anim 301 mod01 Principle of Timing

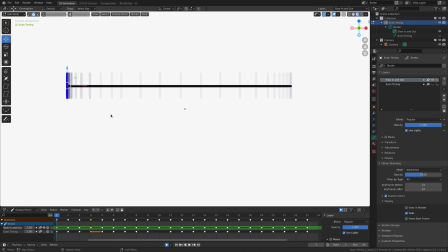I got 24 keyframes across 24 individual animation frames, and but it's the distance that the bar is moving in between the frames that's giving this illusion of a speed. Now, if you look very carefully, I'm going to zoom in so you guys can see this a little bit more. Let's get it going here.
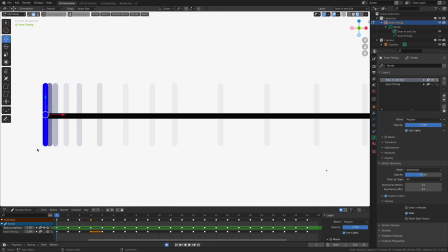Pardon the dust. There we go. Okay. So now, if you look at the way that I've animated this, check it out. On frame 1, the bar is here. But on frame 2, here's a great little keyboard shortcut, by the way.
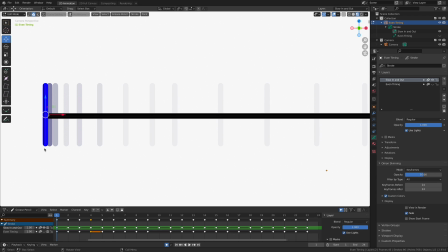If you hit the up and down arrow on your keyboard, you're in advanced forward and backward, one keyframe at a time. So if I look at the distance the bar travels between frame 1 and frame 2, it's very small.
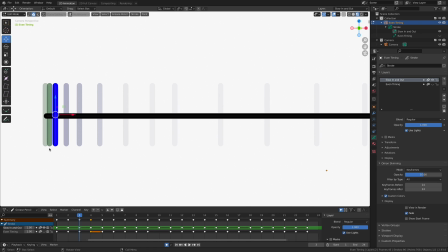It's a very small distance. If we look at frame 3, the distance grows ever so slightly. These overlapping locations is going to create this small, subtle illusion of slowing down. So when our
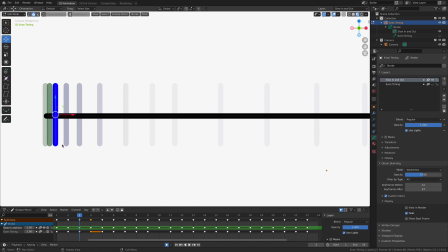animation frames are tightly packed, when the distance the object travels is very small in between the drawings, the illusion that we create is an illusion of slowness. In comparison, if we were to go forward a little bit, here I am on frame, what is that?
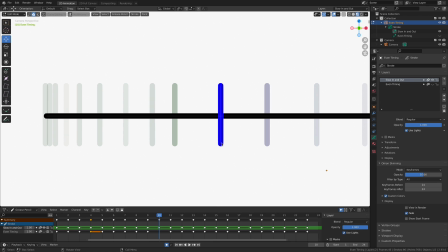Frame 10. Look at the distance the bar travels between frames 10 and 11. That's a pretty huge distance. So the illusion that we're going to get here is something of much, much, much higher speed. So when our animation frames, when our objects within our animation frame travels a
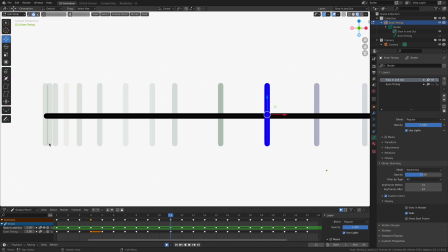small amount of distance between each animation frame or between the drawings, we get slow. When the distance increases between the drawings, we get the illusion of something that's going much faster.
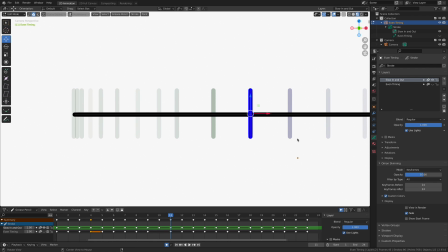Okay, let me zoom out just here a little bit. And if we zoom, there we go, something like that.
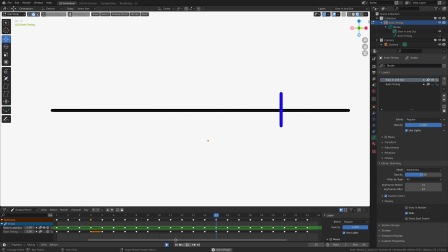Now, let's return to the beginning of the playhead. And now you can see it. Slow in the middle, fast in the center, slow at the end. This is an idea that can be superimposed upon so many animations. In this week's homework assignment, you're going to be doing the screen direction assignment, which you're basically going to be
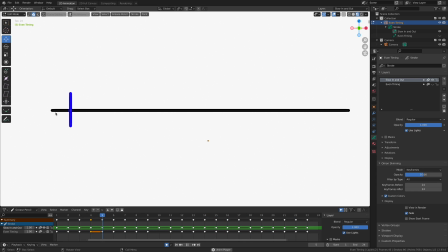animating an object doing this, going from the left side of the screen to the right and back again. By adding these small little changes in timing across the entirety of our animation, we're going to create an animation that begins to feel a little bit more realistic. In addition, for our pendulum swing, for our homework, same thing, right?
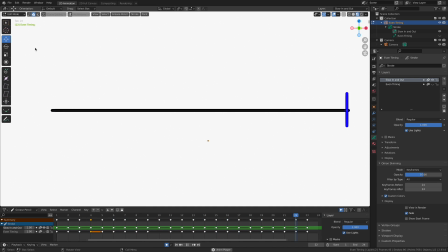When the pendulum swings along an arc, left and right, of course, there's going to be an attached center point, a fulcrum, but at the top of the arc's way over here, it's going to be moving slowly, and then the bottom of the arc, where the ball would be moving the fastest,
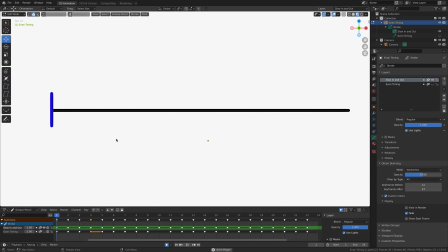it's going to be the spacing in between those animation frames is going to be much, much more significant. So this idea of timing is an important one for us to draw focus to.
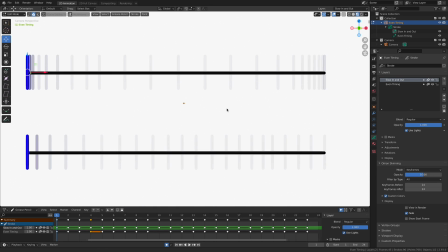This is almost, to a certain degree, the foundations of our animations as a whole. This small little subtle spacing differences is going to create such a wonderful illusion of speed.
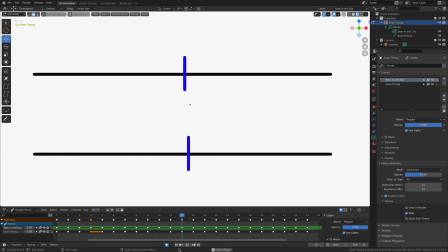If you look at these two animations at the same time, you can start to see this illusion just so wonderfully. They both start and end at the exact same time. They both start their location and end their location at precisely frame 1, and again, precisely at the last frame of our animation.
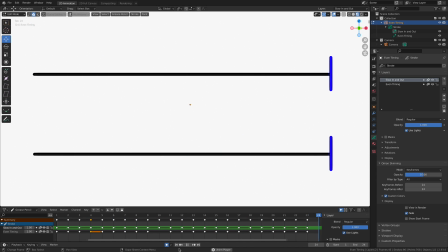But look how quickly the top bar kind of catches up, if you will. Yeah, the bottom one's way off ahead because it's evenly going. It's traveling the exact same speed across its entire animation.
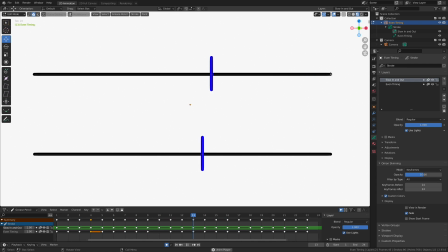But this one, we start slow, but then in order for us to end at frame 24, it's got to go faster in the middle and then slowly ramp down.